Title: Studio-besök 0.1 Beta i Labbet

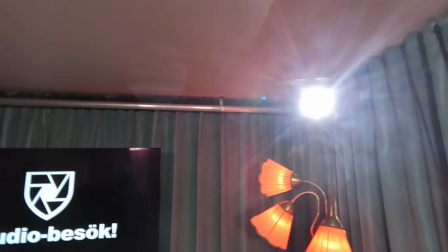502s
Och sen har jag ett Bakljus för att få ge en liten spotlight
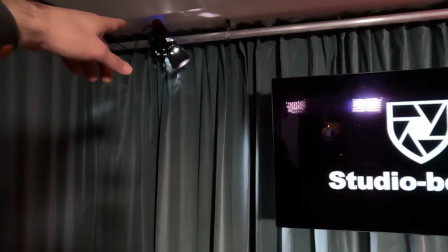508s
Sen för att ge lite liv till bakgrunden Så har jag satt ytterligare en spotlight som slår ner På draperiet för att jag ska få lite
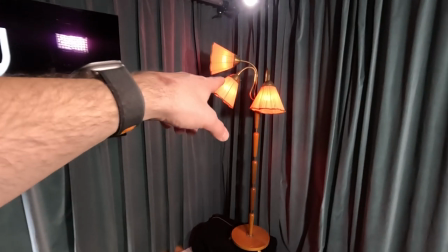515s
Väckningar Den där lampan där är Philips
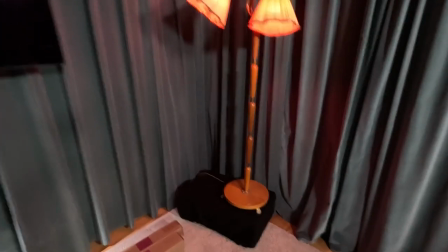521s
jordlampor i så de kan jag byta färg på ganska enkelt och för att få in den lite snyggare i bild så har jag stött den på en Applebox
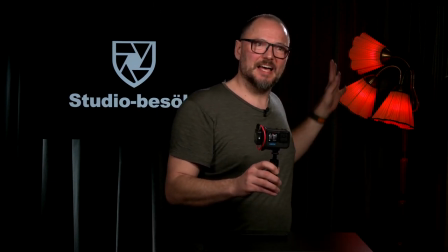529s
just för att jag vill ha den här i bild och sen vill jag ju det här bakhuset nej,
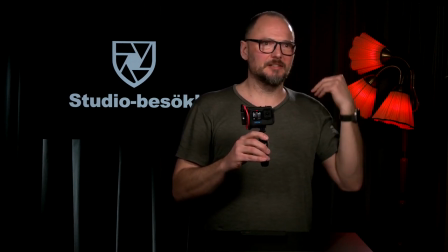534s
fel sida bakhuset ger mig den här lilla shinen lyfter fram den där axeln
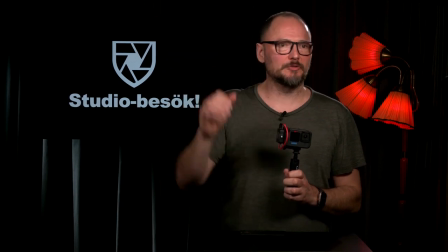541s
jag får inte allt för jäkla mycket skuggor runt glasögon och sånt eftersom de är softade Men jag hade velat ha lite
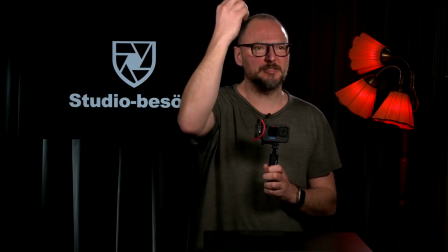548s
högre upp, längre bort så att jag kan få en större ljuskälla och därmed få mindre skuggor. Det här är, se om jag kan få fram studiotriangel, det här är iallafall labbet och nu kommer den här jobbiga grejen, nu måste jag gå vart till bildmixern för att byta bildkällan.
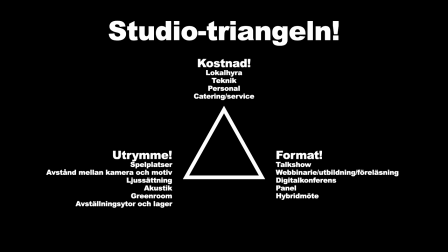568s
Så det här är min studiotriangel kallar jag den här, jag hittade på den här precis innan men det är lite grann som hantverkare, du får välja två men inte tre. och det är ju utrymme, kostnad och format alltså
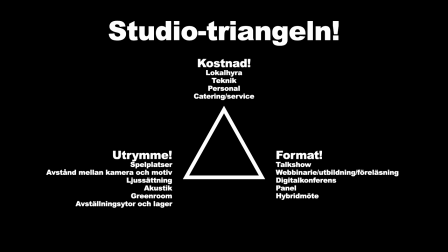585s
utrymme då tänkte jag så här hur många spelplatser vill du ha avståndet mellan kameror och motiv alltså det är ju den här att hur trångt vill man uppleva bilden eller hur luftigt vill du uppleva den och det bestämmer man ju också med hjälp av optiken men det finns lite begränsningar i det här sen har du
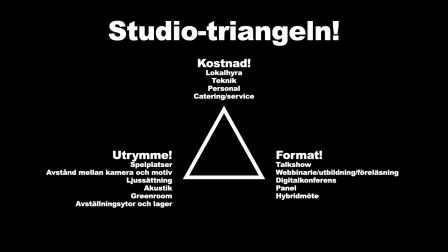604s
ljussättning som problemet jag har med med skuggor runt ögonen, eller glasögon, blänk och sådana saker. Det kan man ju också bygga bort om man har mer plats. Men det blir ofta ett problem om det är trångt.
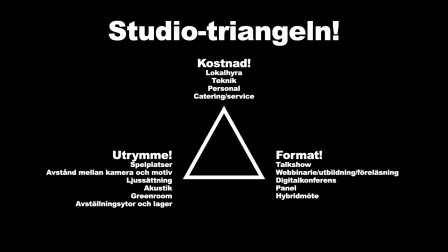619s
Akustik. Vad är det för ytskikt runt omkring? Är det mycket hårda ytor och så vidare? Eller är det mycket mjuka, krossade ytor, brutna ytor? Det påverkar akustiken. Har du plats med ett green room?
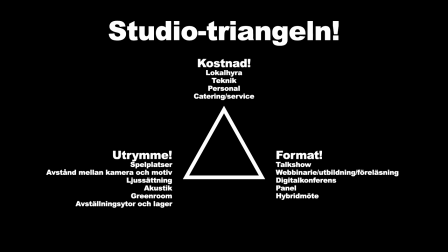635s
beroende på vilket format du gör så kanske det behöver vara någonstans där folk väntar avställningsytor och lager för rekvisita, möbler, scenografi
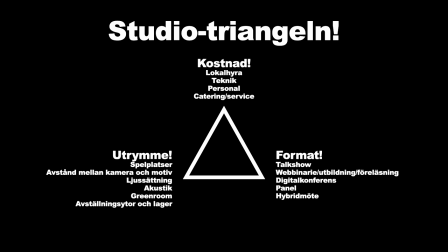648s
extrautrustning, allt det där det tar plats jag avslutar med att visa min gömma men sen har du liksom toppna av pyramiden, kostnad lokal hyra, teknik, personal catering service ja men det kostar sen har du
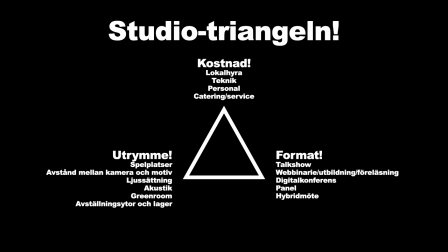668s
format då vad är det vi ska göra i den här studion är det en talkshow eller webbinarier eller är det digitalkonferenser eller paneler eller hybridmöten vad är det vi ska göra det sätter ju krav på vår studio
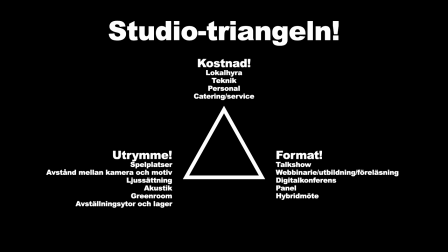683s
på en sån sak hur många människor ska få plats i studion på den här spelplatsen Det är ju en sak som styr formatet, men samtidigt ger kostnader och kanske påverkar utrymmet och sådana saker.
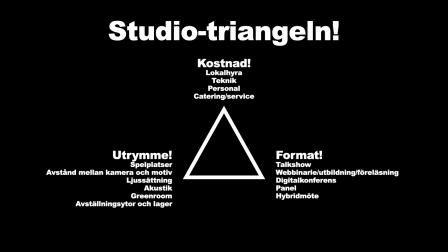703s
Som min studio här som är... Vi klipper tillbaka till videon.
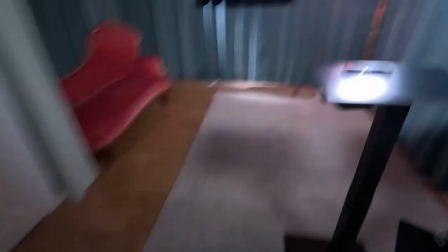712s
Och så går jag tillbaka i bild. Så, ja men ta format till exempel Det tycker jag är ganska intressant Vad är kravspesen för studion? Oh, nu har jag två händer, nu kan jag visa en annan grej Nej Haha Alltså, decimeten kan ju ha ganska stor skillnad när man ska försöka trixa in för att ha den där selfie-bilden Men Men just det här med Jag skulle säga att i min värld när jag börjar fundera på jag ska använda studion till, då tänker jag format. Vad är det jag ska göra i den här studion? Vad ska den användas till?